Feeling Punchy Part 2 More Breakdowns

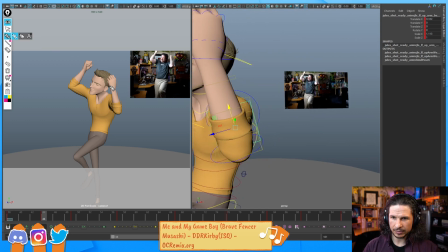4:04 But like this elbow here, or this arm, see how we're getting this kind of weird like zip to the arm? Like it's almost doing that. That to me feels weird. It's like, it's just a weird line on that side. So let's see if I can push that and clean it up just a little bit.
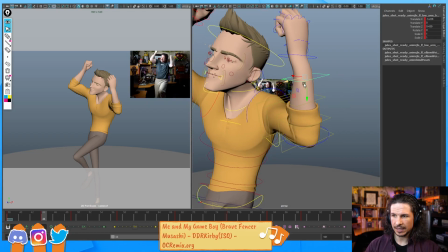4:27 Just a little. If I can't, doesn't matter. Oh, okay, I bent it the wrong way there.
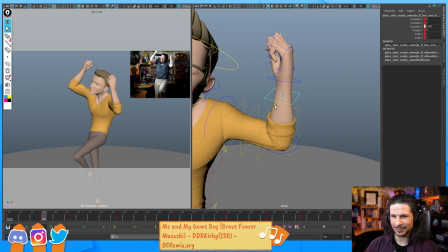4:33 Always double check in. There you go. That's the right direction. I think I went this way instead.
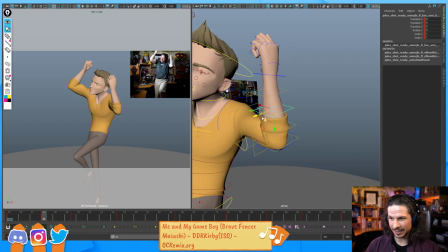4:40 Always double check your directions, and this is why it's always important to animate from multiple cameras.
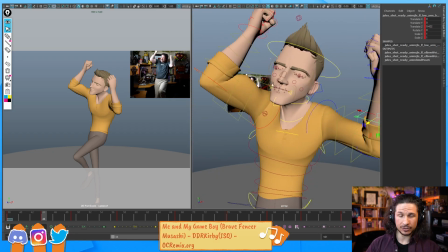4:46 You'll notice I'm always in 2 views. I never do this.
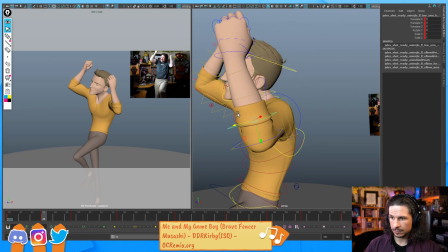4:53 So suddenly we get a line that's going through here, and a line that's going through here. And it creates a little bit more of a pinching flow to the arms and legs.
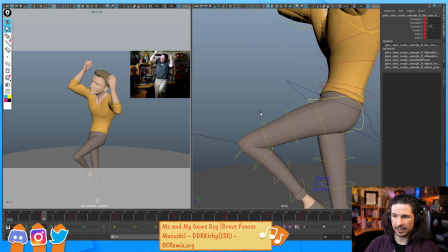5:07 Now I can do the same thing with the leg. Right here, the leg is, see how we get that dip there? That is natural for our legs to do, because you have your quadriceps up here, the upper leg, and then it goes down to the tendons and the connecting tissue into the knee.
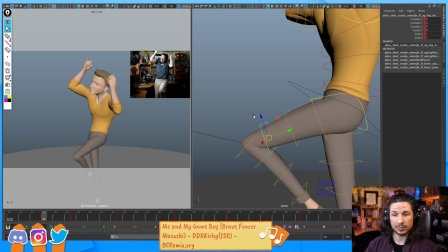5:24 That is anatomically correct, but visually it's not super appealing compared to doing something more like this. Now we get this simple curve that reads much more clearly. Not only that, I can take this and maybe scale it up,
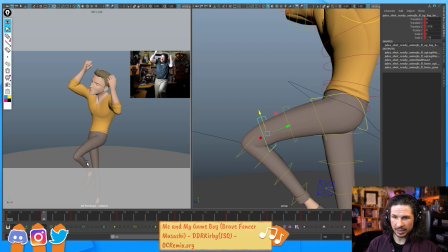5:41 and now we get a little bit more of some pressure between the calf muscle and the hamstring right there. I want to write my own version of Richard Leaco's dynamics. That would be really cool.
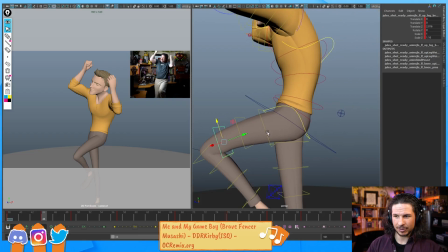5:54 I've been wanting to try those for a while. I just need to find the time.
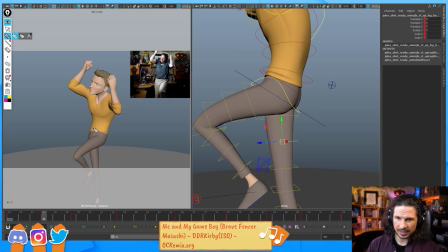6:00 Now, same thing here. See how we're getting this weird, like, whoop, line right there? It's just like, there's this weird, sharp line here. That's definitely something I want to clean up.
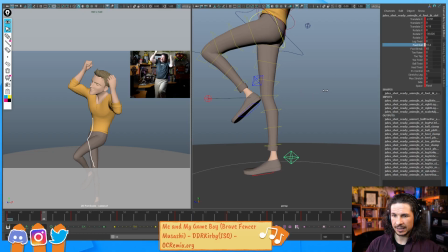6:13 Now, I could do that in a few different ways. I could use the foot roll here to bring the leg up and start bending the knee forward. I could use, in this case, the leg stretch. Because we're not seeing that foot, I could just stretch the leg.
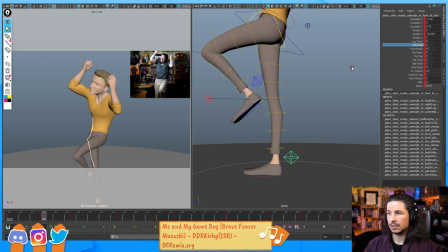6:29 That'll do the same thing. Or I could use a combination of things. So I'm going to just bend the leg up a little bit so he goes up on his tiptoes. And then once again, take the bend bows.
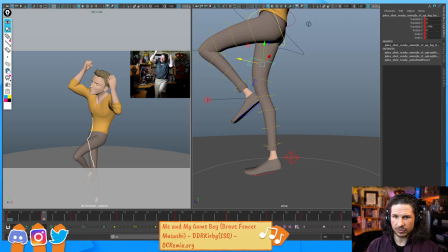6:41 And I'm just going to exaggerate them. Let's get rid of that drawing here. Forward. And look at that. It doesn't solve it completely, but now we get a curve going through there.
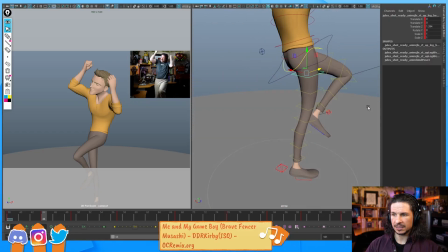6:59 And that's just going to make things much more appealing. Now, the other thing I can do is push the knee out. So see here how now we really feel that curve. And now that whole line of action is just much more appealing and interesting versus how flat it was before.
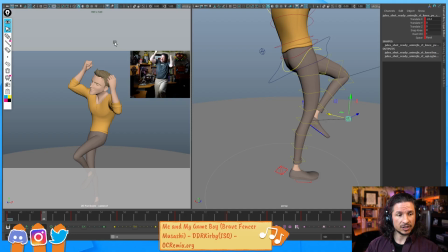7:21 See, my supervisor on my first anim job would use exclusively the shot cam to manipulate, but it's still a mystery to me how his animation would stay clean.
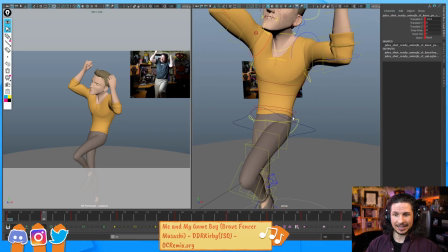7:28 I've seen people do that, and it is possible. I wouldn't trust myself more than anything.
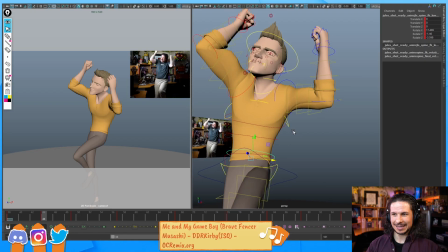7:38 I feel like I would let it take over too much.
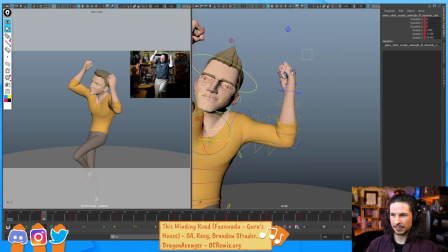7:45 Let's see. Now, we can keep pushing the poses. One thing I'm going to do is I'm going to take the hand pose from later on.
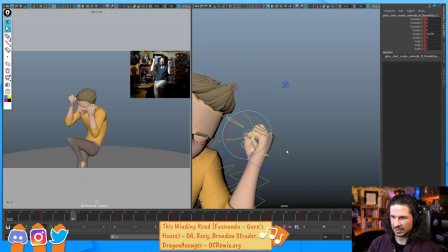7:53 Later on, I go into a bit more of a fist. Is it here already?
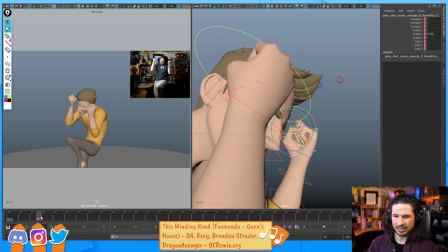7:58 Yeah. So I'm going to take that fist pose and then copy it over to frame 44.
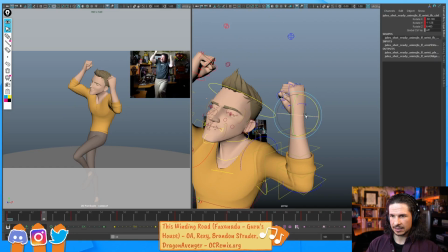8:04 Just to start getting a little bit more visual interest there.